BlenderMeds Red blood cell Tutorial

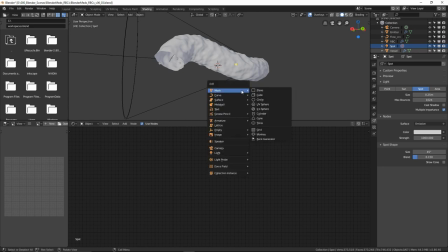1327s
just grab a point light
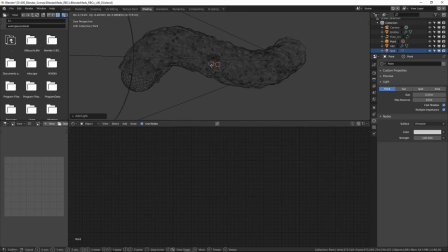1337s
okay and we can remove it just on top of that sphere on the top of the emitter okay
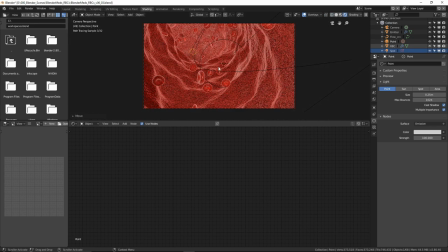1346s
just look through the camera and rendered mode and it just brightens up this back area a bit so we could change that to a different color and
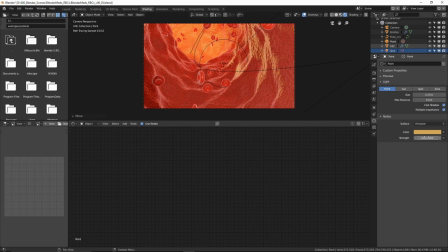that's good enough okay that's great and save that scene now gonna do some depth of
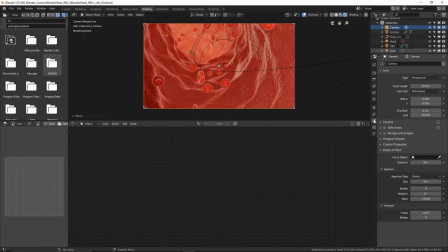1382s
field with the camera so select your camera the camera selected go to select distance we'll just crank it up and crank size up to 0.1 that kicks in your depth of field
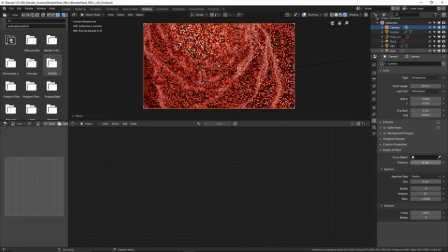1394s
and then we'll just manually move this until we get it focused on what we want now a better way of doing this which i'll show you because it's not the best way
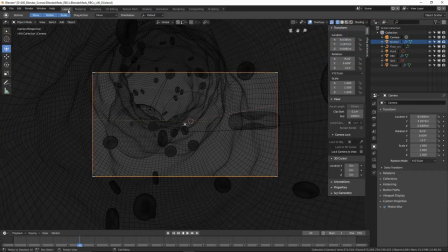1404s
so with the depths of depth of field we'll go back into layout empty
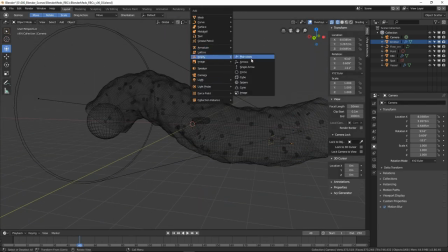1411s
sorry and we'll just call that so just call that the field control okay we'll go back into shading okay
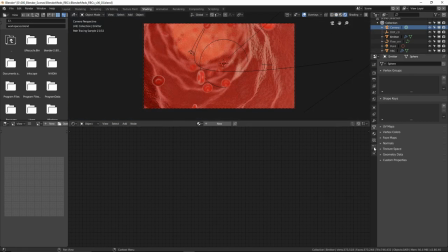1432s
and with the depth of field sorry select the camera and for the focus object we'll make that the depth of field control and so wherever we move that null now it will adjust the depth of field move
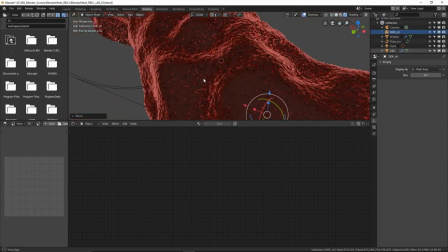1451s
it across so we can see it okay we just go out from here I just move it to
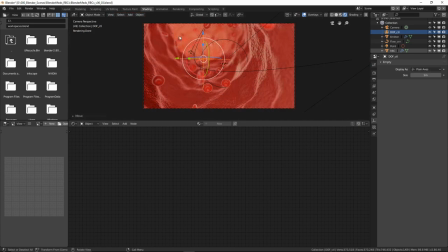1461s
about there I think that works it gives us some nice blur in the background and also some in the foreground there okay
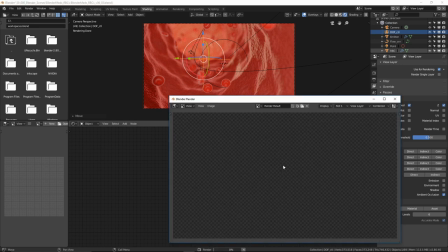1469s
so we're going to turn on ambient occlusion and just give that a quick render and see what that looks like so this is a render pass we won't see it in this image
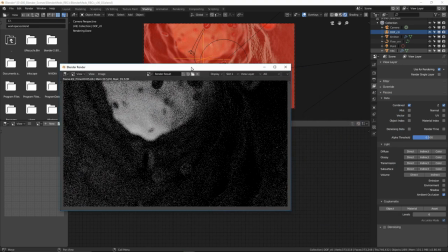1478s
you go combined go AO that's our depth sorry our ambient occlusion there which looks terrible so we're going to go
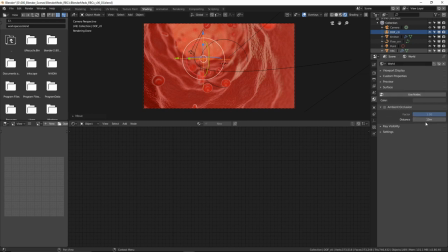1486s
into the world tab and the ambient occlusion we're just going to change that to one meter see what it looks like that's
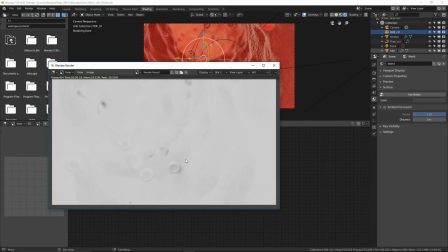1494s
looking a bit better we're getting some kind of contact shadows there between the blood vessel and the red blood cells I'd like to see a bit more detail around in the
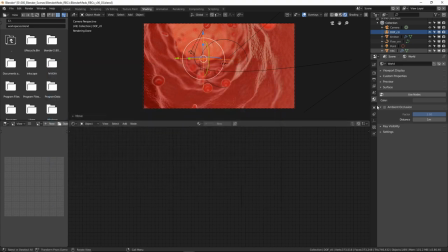1502s
ridges and displacement of the vessel. So we'll try 0.1 and
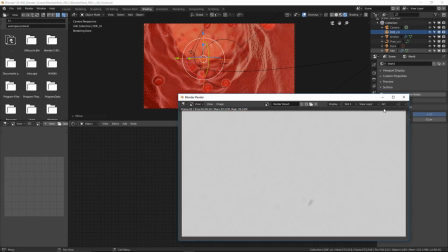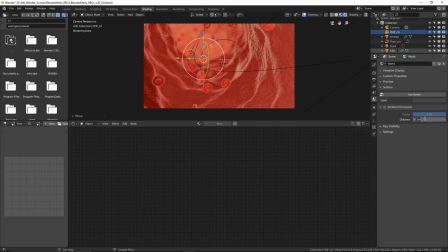1515s
we'll try three meters.
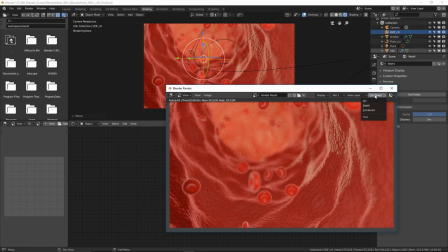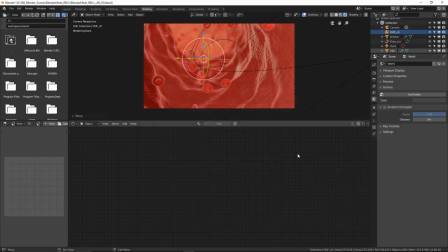1522s
It's about as good as we're going to get, I think. We'll see if we use that or not. So for the test comp I'm going to do, I'm going to comp the, or create a composition with the ambient occlusion over the top of this image. I am going to turn off depth of field. So it's just set size to zero.
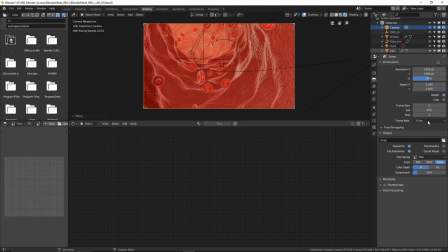1544s
And I'm going to just increase the samples slightly just so we get a little bit of a better render. So we'll change that to 16. We still are only doing preview renders so we don't need the best quality just yet. Okay. So hit F12 to render that.
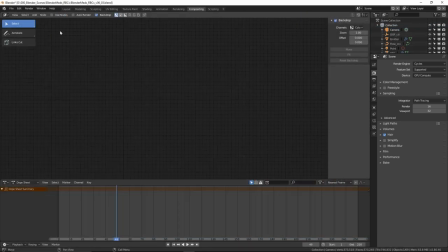1563s
Go into compositing tab. Click on use nodes.